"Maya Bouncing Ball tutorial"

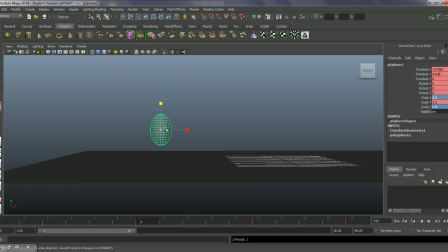One thing it's going to provide is almost like a bit of anticipation. If you imagine this ball to be a full character, if the character was coming down to land, they'd probably stretch a leg out, they'd extend a leg ready to hit the ground.
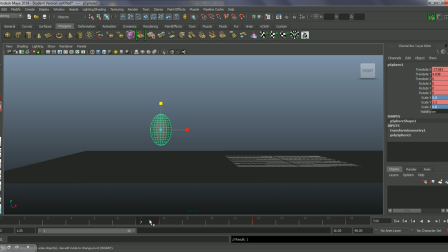So this is kind of giving us this effect. It's also giving us a better contrast between the squash pose. So what it's doing is exaggerating this squash even more, because we're going from more of an extreme.
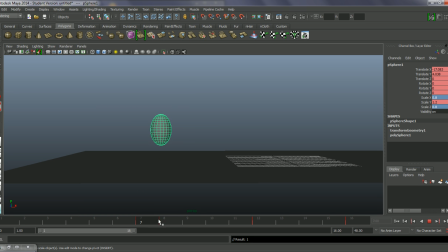So we're going from a stretch pose to a squash pose. So it gives a really nice impact and really nice contrast between those two. Okay. One of the things we've got with this really, or the problem with this, is the direction of this. I would expect this to be at an angle. So that's the next thing we'll look at.
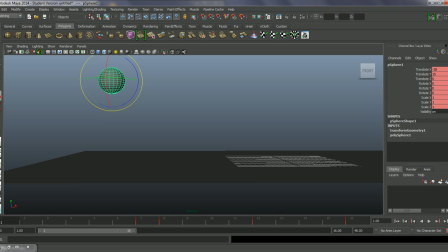So let's go into the rotation tool. Still got my auto key on, but remember you can still key here if you want. I'm just going to rotate this so it's already at an angle, as if it's coming down. It's already been rotating. So I'm going to take this and I'll rotate Z. I'm going to take this to 45.
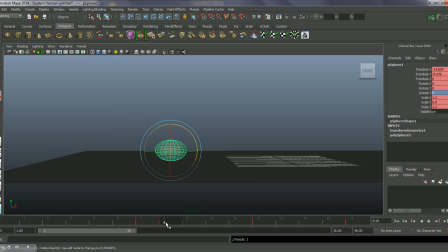Now what we want at this point is it to be at 0, which it is, and in fact maybe at this point got a rotation of around 2.5. I might just actually rotate that back a little bit more as well.
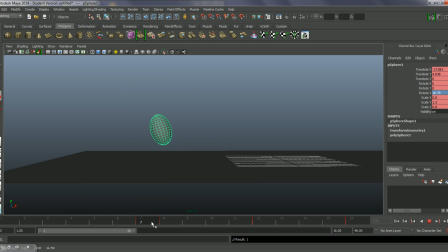Okay. I'm going to loop this, so what I'm actually going to do is go on to the end frame, frame 16.
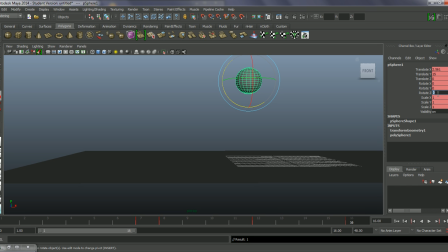I'm going to go onto this rotate Z, and let's just set this to 45 as well. And that way the beginning frame and the end frame are exactly the same. Okay. Again, we can do a quick play blast of this.
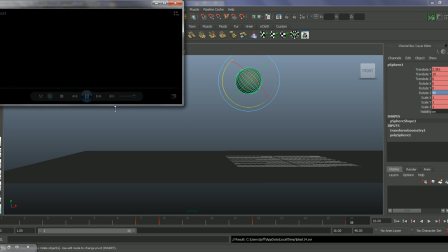And we've got much more character in this, just by adding the squash and stretch, just by adding a bit of rotation in there.
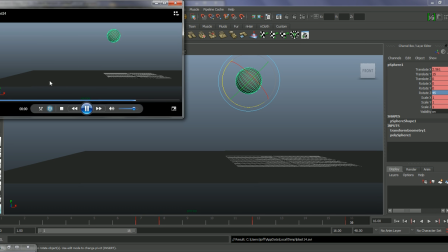So give yourself a good basis with the timing, get the spacing right for it, and then you can go in and start adding a bit more character into this. Use things like squash and stretch for anticipation, for a changing kind of in posture, for gesturing, lots of different things.
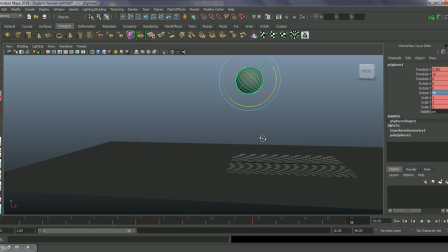So finally, let's look at how we can actually create a loop of this. So I've got the ball.
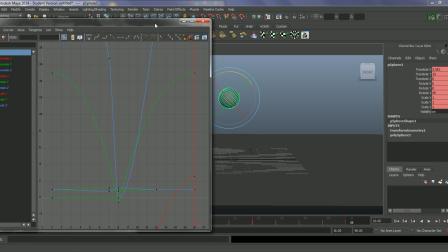Let's go back into our graph editor here. Press F, just focusing on all of this.
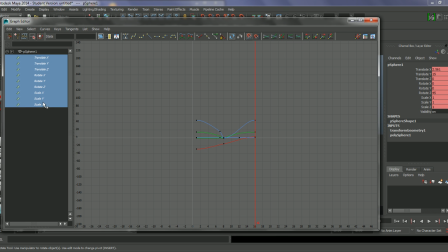In fact, let's select all of these and press F. What I can do is grab these. We can go to Edit, Copy.
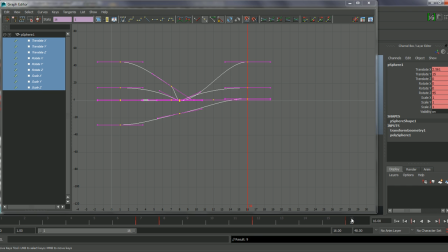This is going to frame 16, so just make sure I play my playback head to frame 16, and then Edit and Paste. Okay. This is now going to, let's just extend this out.
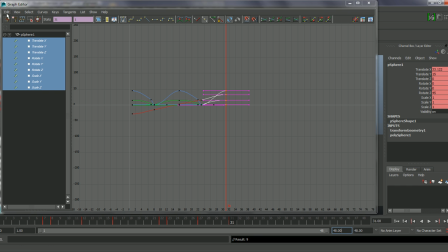So frame 31, I'm going to do the same. I'm just going to edit, paste on this. maybe one more. Edit, paste.
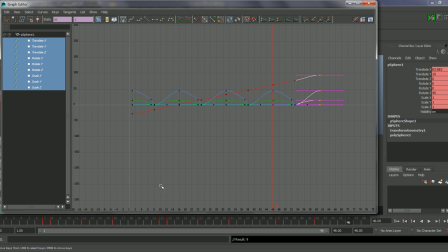So you can get one set of keyframes around a loop, and you can quickly build up an animation based on this.
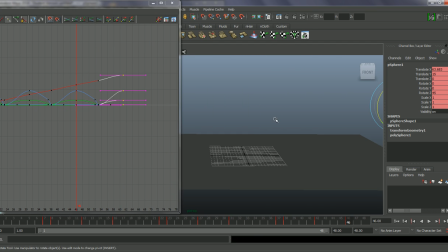So now what we have,
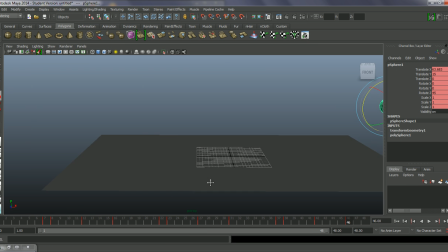and in fact if I play blast this,
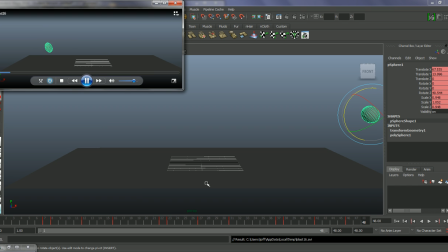okay, we start to get that looping round.